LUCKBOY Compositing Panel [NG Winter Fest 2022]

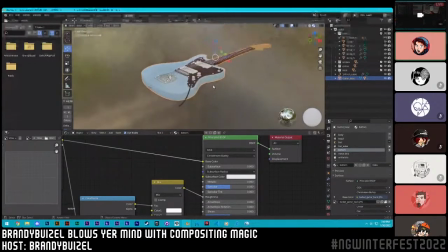1489s
But it doesn't matter which guitar you use, because that's what our story was about. It's not about the guitar.
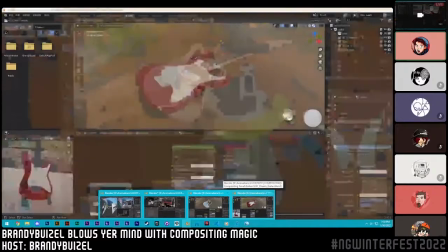1496s
But yeah, so we have a Fender Stratocaster, and then we have a Jazzmaster. Very similar.
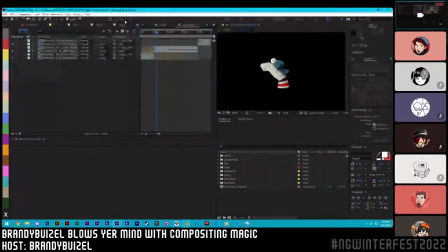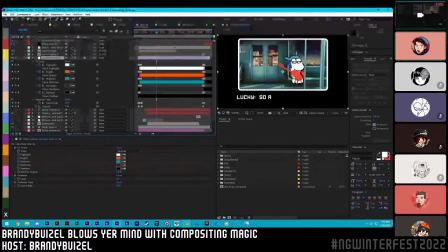1509s
Let's delve into a shot that I know a lot of people are interested in. This is the nice little break. It's like the Ghibli movie breather point of Lucky Boy. It's where you get to slow down.
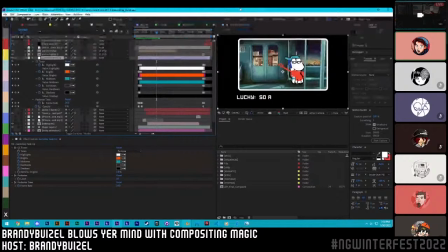1522s
Dom and I realized that the movie was pacing way too fast, and we needed a scene to really develop Lucky's character as well as keep the pacing nice and chill. And it also added almost a minute to the total runtime, but I think it was worth it. And a lot of people like this sequence because Lucky's so relatable talking to his mom here.
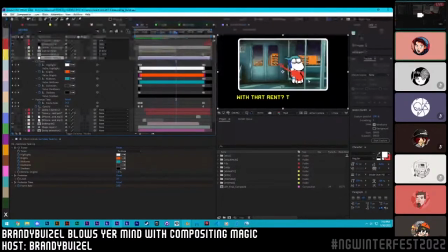1538s
Now, when the scene was created, Dom actually did most of it himself, which was awesome. But there was a couple things he needed me to do, and there was a couple like areas where I thought I could plus this shot.
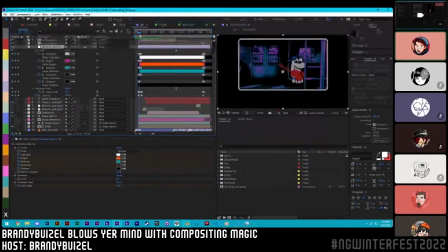1549s
And you might notice at the beginning, there's this sort of Game Boy Advance NES loading where it in stepped fashion, you get more colors before we get the full color range. And so what we did there is limit the palette the same way I showed you with Lucky is with this one layer,
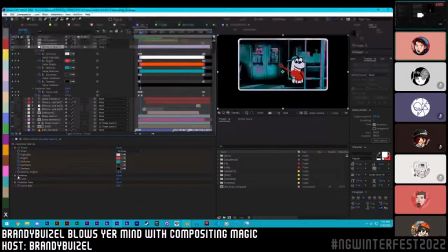1567s
I would then posturize the shot so that we had like nice chunks of
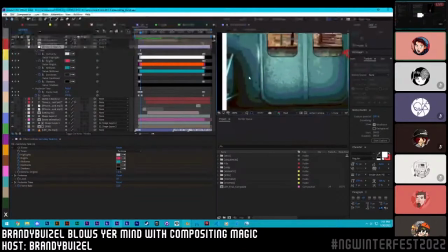1574s
nice chunks to like break up the shot into. Nice fat color chunks. So break it up so there's like these nice chunks. We'd recolor it to be the one that we need.
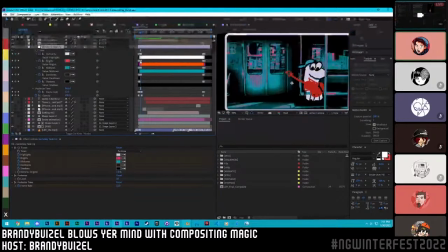1584s
And then we'd let it play for a little bit. And then I changed the color to the next palette we were working with.
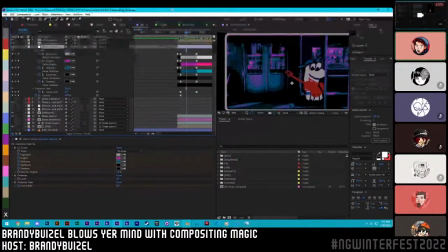1590s
So we started really dark. This is an effect that you'll see a lot in stuff like Mega Man, where they have to cycle through the color palette to make this unique fade. It wasn't intentional. It was more of a limitation of their medium, but I wanted to replicate that here. And so I took this limited palette that
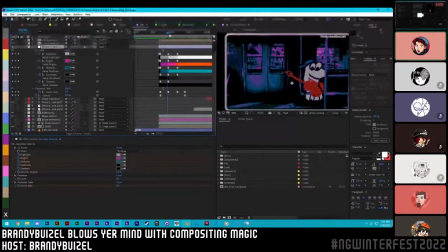1607s
Dom had given me, and I tried to recreate the shot as best I could by cycling through them and slowly brightening up until we got to our full color palette. Something else I did in the background to make this change a little bit more significant is I actually changed the frame rate of the footage of the background.
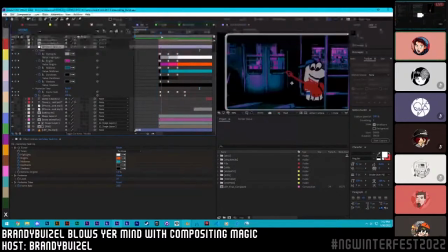1622s
You'll notice here that the buildings move kind of choppy at the beginning, and with each color change, they speed up. And it's not that they're speeding up, it's just that their movement is smoother. And I thought it was like a nice subtle addition to call attention to what we were doing there and make it feel like
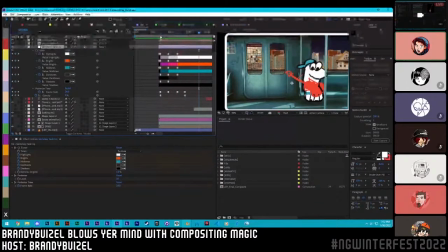1638s
the animation was increasing in both resolution and fidelity as it loaded up. There was a mistake in this shot, though, that I had to fix. You may have, if you were around for Dom's photo bashing panel, you would know, for example, that he likes to take things from Sketchfab, especially if they're free.
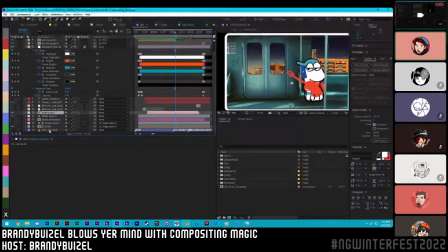1654s
And I found out he took this model of a subway train from Sketchfab because he left in a little bit of a mistake in the corner of the screen here.
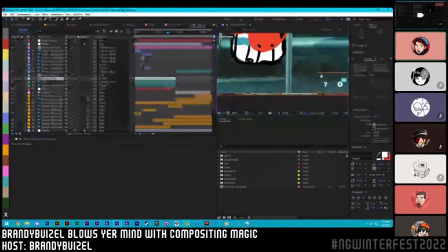1665s
He left in the Sketchfab settings for viewing. So VR, share, what resolution model, full screen. He left those in. And so we just, like Photoshop, we could paint it out with a content-aware fill.
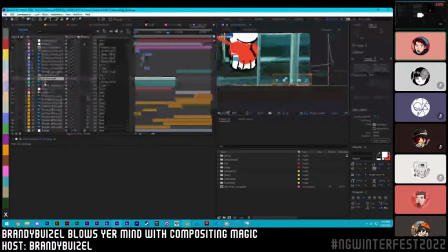1681s
After Effects actually has a content-aware fill tool that animates. And so all I had to do was draw a square around this little area that was a mistake and let it process for an insane amount of time because it needs to process every frame of the animation.
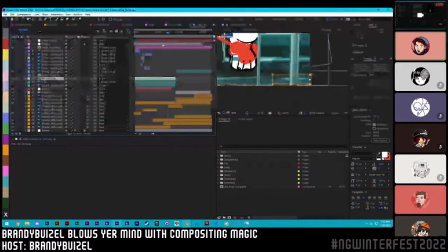1696s
And boom, it's mostly fixed. I could manually fix it and take the time to do that. But I had a lot more priorities with shots, and this looked good enough that nobody noticed it.
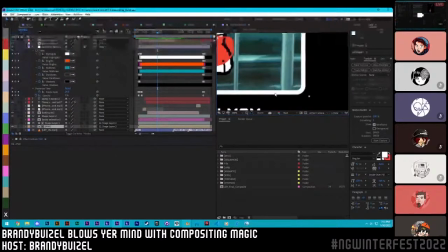1707s
And so off in the corner, it actually looks like it's just a smudge on the ground. So compositing doesn't have to mean that you're making something perfect.
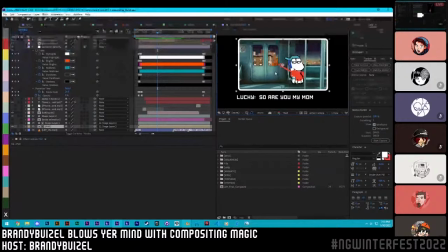1715s
You could just be fixing mistakes. Or making something slightly cooler. What else you got for me?
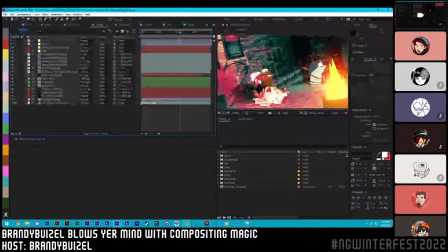1731s
Bull, my boy. Yeah. You got anything else for me? There are no new questions. You guys gotta start.